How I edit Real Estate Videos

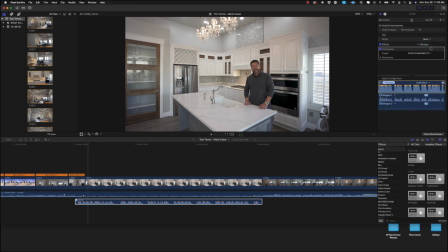(8:11)
So So we lower the volume a little bit, and even if it's red,
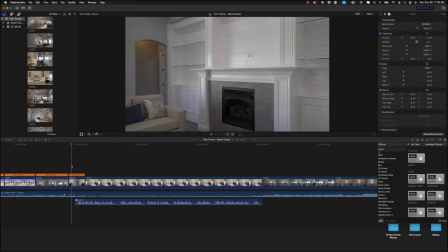(8:18)
just listen to it back, and you just make sure there's no distortion or it's not clipping too much.
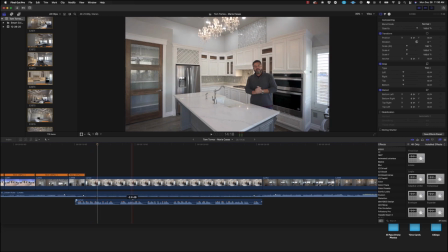(8:24)
Let's take a listen.
Hey guys, Tom Torres here with Clearview.
It's a little slight distorted. We'll lower it a little bit down.
Hey guys, Tom Torres here with Clearview and Fortune Custom Homes. Today we want to showcase a beautiful Fortune Custom Home.
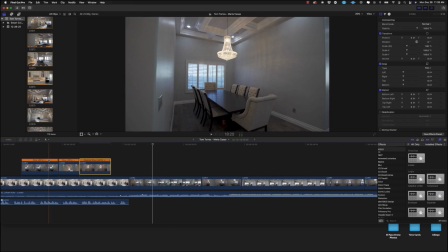(8:39) This buyer had a vision. He had the ideas. He had the ideas.
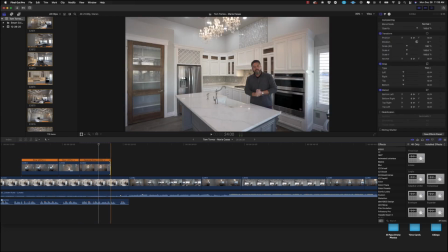(8:47) He wanted us to build this unique home for him.
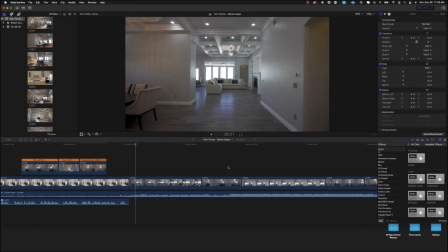(8:52) Check it out.
So right there, I would love for the beat to drop, actually.
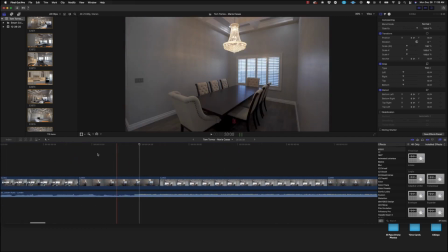(9:00)
So let's see if we can. I make a marker here.
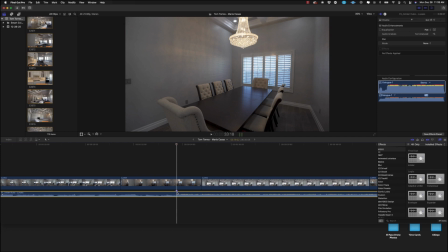(9:08)
Select the audio, M for marker, and I
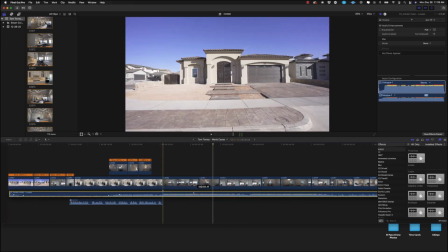(9:15)
cut down the audio, the soundtrack a little bit. The reason I put a marker is because it's easier when the magnetic
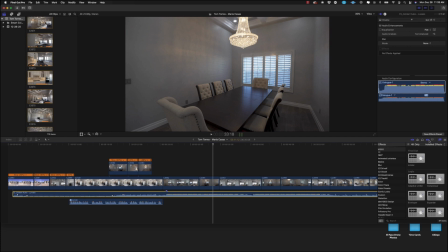(9:25)
snapping tool or snapping option, I don't know what it is selected.
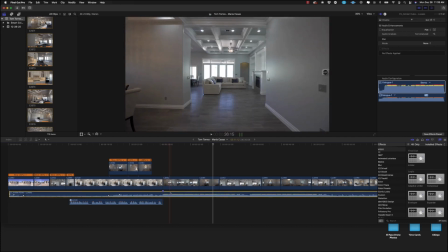(9:29)
You can drag it and it'll snap to either a cut, clip, or another marker.
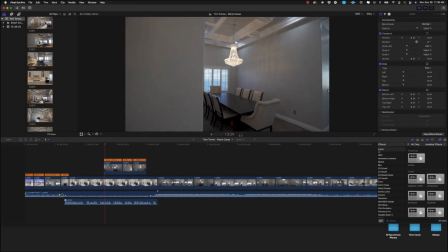(9:36)
Boom, it's easier.
Beautiful Fortune Custom Home. This buyer had a vision. He had the ideas. He wanted us to build this unique home for him.
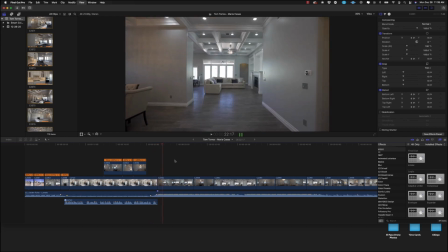(9:46) Check it out.
See, now where the beat drops, it out. Makes sense.
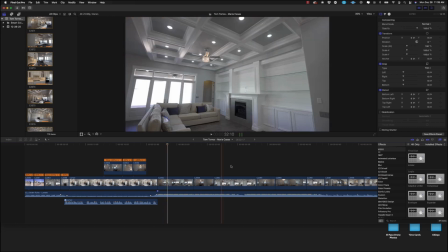(9:51)
It makes more sense. And here, he had the ideas. I need to
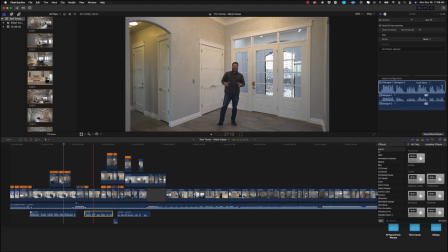(10:00)
Command C to copy the attribute of that clip or copy the clip. Command Shift V to just paste the attributes,
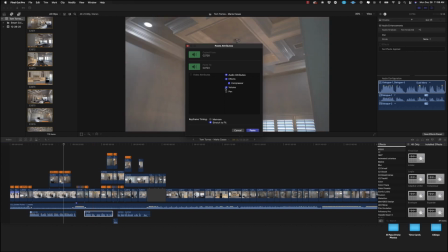(10:09)
meaning all the plugins you added, or in this particular clip, all the audio plugins, the compressor and the adjustment to the volume.
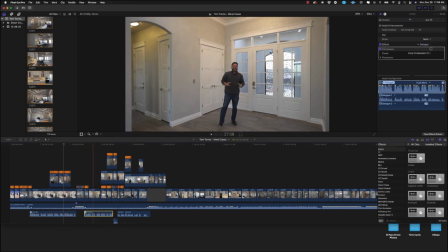(10:20)
So we paste it, and then this clip will have the same plugins volume settings as this one right here.
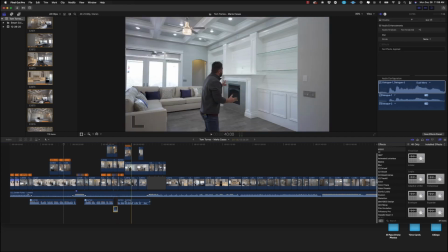(10:28)
So we'll do it to this one and this one and this one as well.
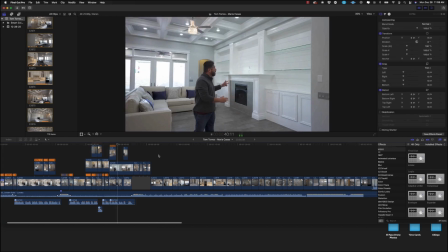(10:34) Let's check out the decorative entertainment wall.
So the way I wanted to explain something real quick,
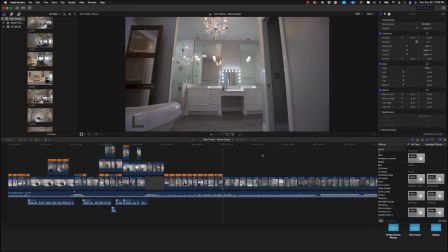(10:41)
the way I like to arrange my videos or the sequence in order of rooms that I like to show in
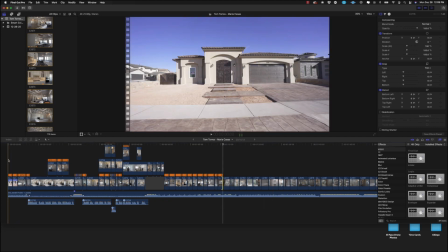(10:48)
the video, I like to go from the front yard into the backyard.
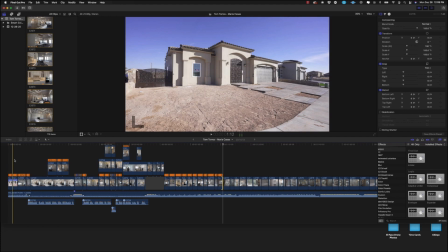(10:52)
In this particular video, the backyard was in landscape, so it was actually in under construction. So I don't want to show all the mess and all the trash that was back there from the construction workers. So in this one, I go from the
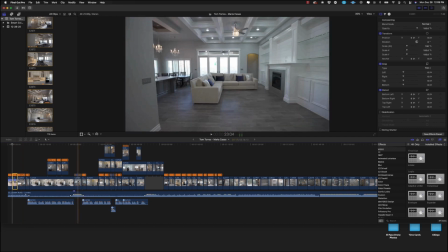(11:06)
outside, and then I jump into the main rooms, which is the living room, and then into the kitchen.
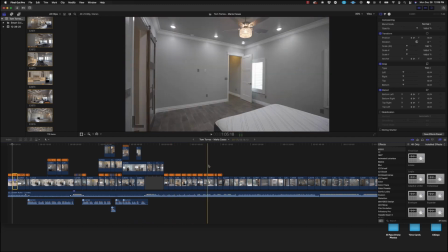(11:12)
From the kitchen, then I jump into the master bedroom.
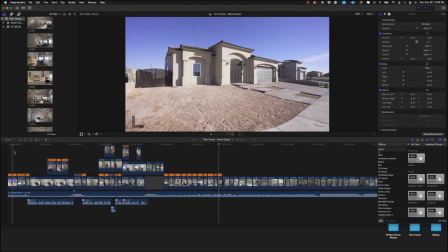(11:17)
The reason is because I like to keep the viewers or potential buyers engaged. So I hit them right with the outside of the property, into the living area, into the kitchen, and then into the master bedroom.
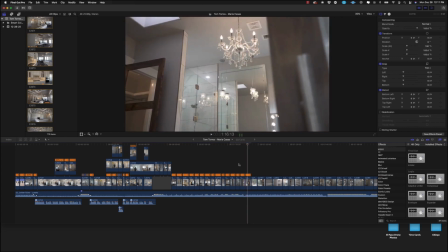(11:32)
Again, these having objects in the foreground really adds to the reveal of whatever you're trying to showcase.
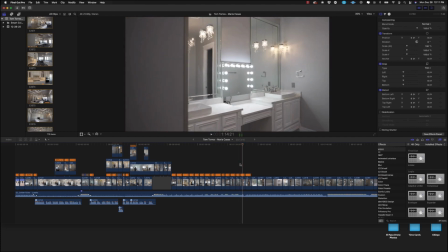(11:39)
It makes it more dramatic, as you can see right here. I mean, the music plays also a part of the being it dramatic.
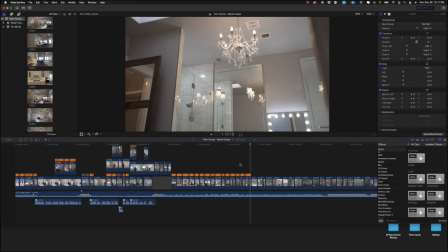(11:46)
As you can see, just having something in the foreground really emphasizes on where you're trying to showcase what is being revealed.
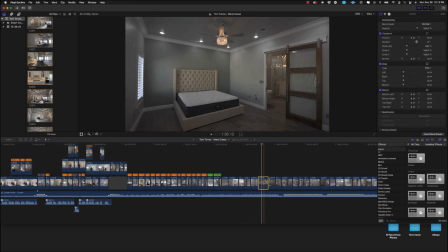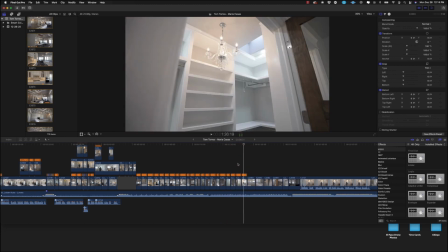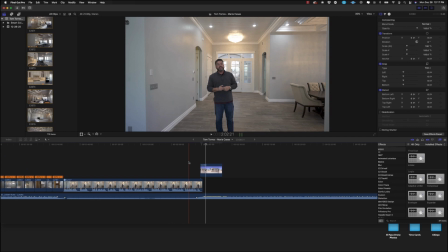(12:06)
So now once we're done showing or showcasing the whole property, I like to throw in the front of the property once again, just to close it off.